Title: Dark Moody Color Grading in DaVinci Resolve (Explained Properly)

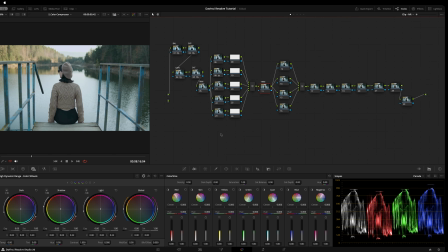16:28 Okay, let's see. Yeah, so now we're here. Now, what am I using these nodes for? These nodes are for separation of things in the scene. So for instance, if I'm just going to do a dirty version of it.
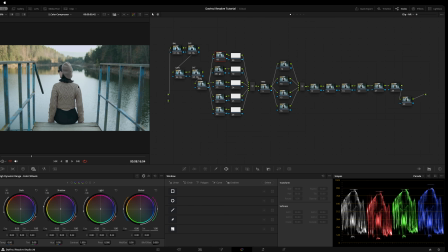16:45 So say for instance, I wanted to, let's get that active. Let's see down here, power window. Why is that not becoming active? Yeah.
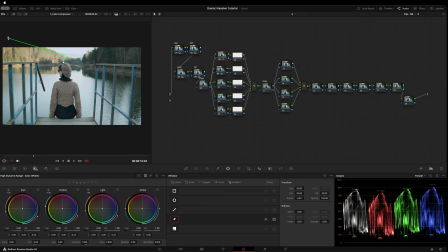16:58 So for instance, that would be something that we would use to separate different things inside of the shot. So for instance, this, and we say, you know what? I don't like how bright that is.
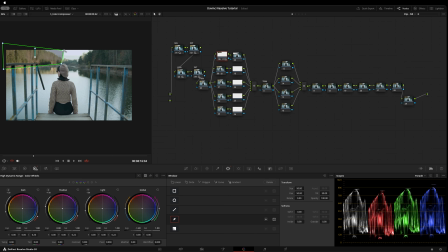17:12 We bring that down because we're like, yeah, maybe that's affecting the shot too much. And then the next thing could be specifically on her. The next thing could be the sky, you know, so each one of these would then be the separations that we are going to do to make it look the way that we think it should look and meld together.
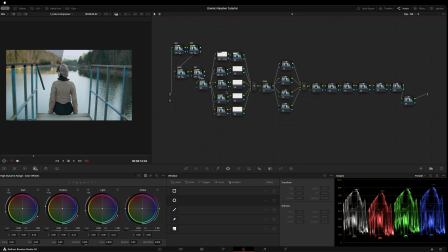17:29 So that's what I would use that first part for. Next thing. Here's the trim that I already explained. And here is where I would be messing around with the first kind of look development. In these nodes I would be doing that. Here I can have like split toning,
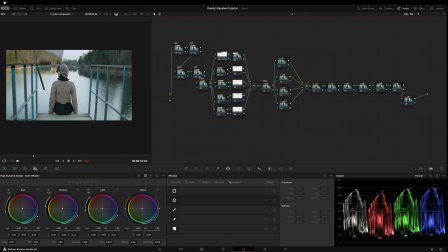17:47 real creative color grades, and here is where I would really start to build the dark mood look, etc. So here's per se to get things balanced in and mixed in with each other properly. Bring down the sky, make the sky more blue or less magenta, etc.
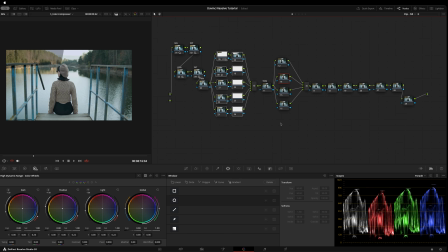18:05 And here's where we're going to creating the look itself. And back here is what often is called, here's you creating the textures like halations. These are things that are more suited to be serial because one feeds into the next.
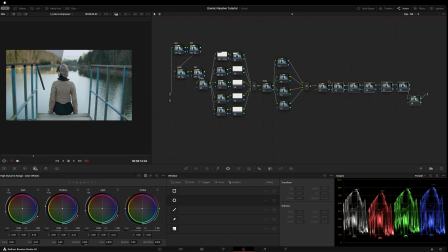18:20 And they add on top of each other in a friendly way, which I will be showing you some of those things and you're going to get the point. And I'm going to reiterate again. This is just one workflow, a certain way of doing it.
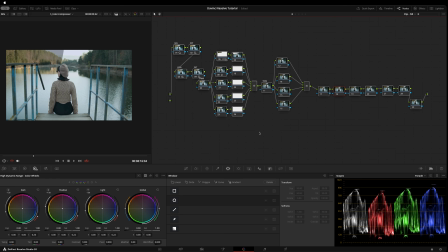18:33 You know, so other people are going to do it differently. You can also do it differently, but I'm explaining you the why I am doing it in this specific situation.
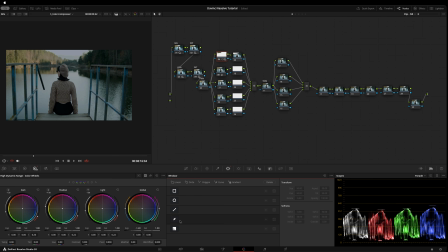18:41 Okay, so let's start doing exactly what we were talking about. Let's reset this.
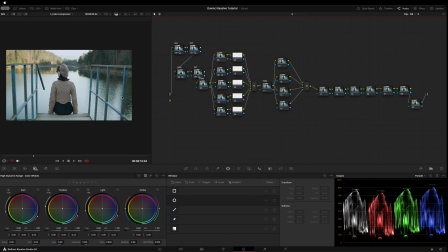18:51 Reset, great. Okay, one of the key things, as I mentioned, I am going to focus just on the look more than focus on the skin when we get back here, and then I'm gonna come back to here and then straighten out the skin. So I'm gonna do the look, and then I'll come back and then do the skin afterwards. So let's start by my basic thing.
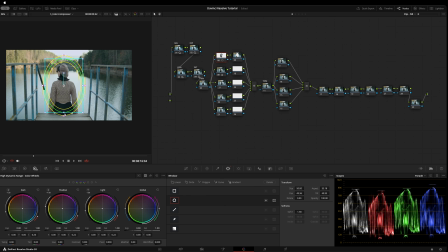19:11 What I like to do is I know I want her to be in focus and I want her to stand out. My thing with standing out is I quite often like to darken the environment
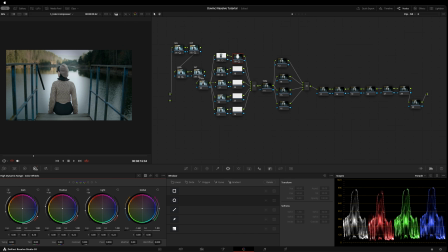19:24 instead of brightening the person. If I think I already have the exposure in the right place, I would start to darken the shot a bit so she stands out. I think I would like a little more contrast from beforehand.
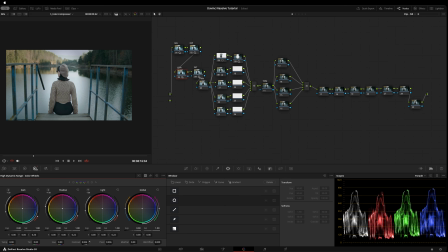19:44 Let's see. Get a little more contrast in there as a nicer starting point. I like that. I'll come back here. I still have some room to do more contrasting, but it's just, I think this is a better starting point.
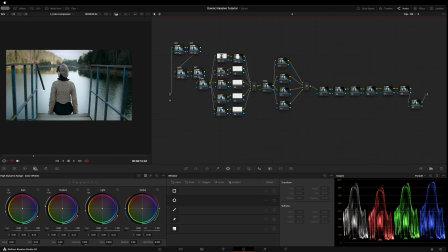20:00 Let me do this. And then what I like to do on top of that, we can do, let me do a before and after so you can see.
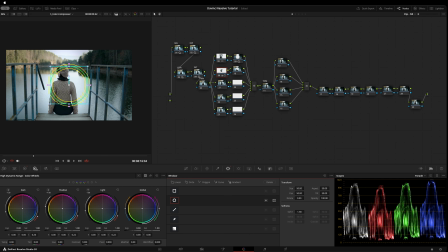20:12 What I like to do too is I like to set a window that's just focused on the person's head. So we have, let me M to set a marker.
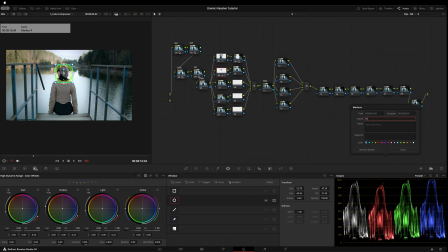20:30 So I have a, this is my hero shot I always could get back to.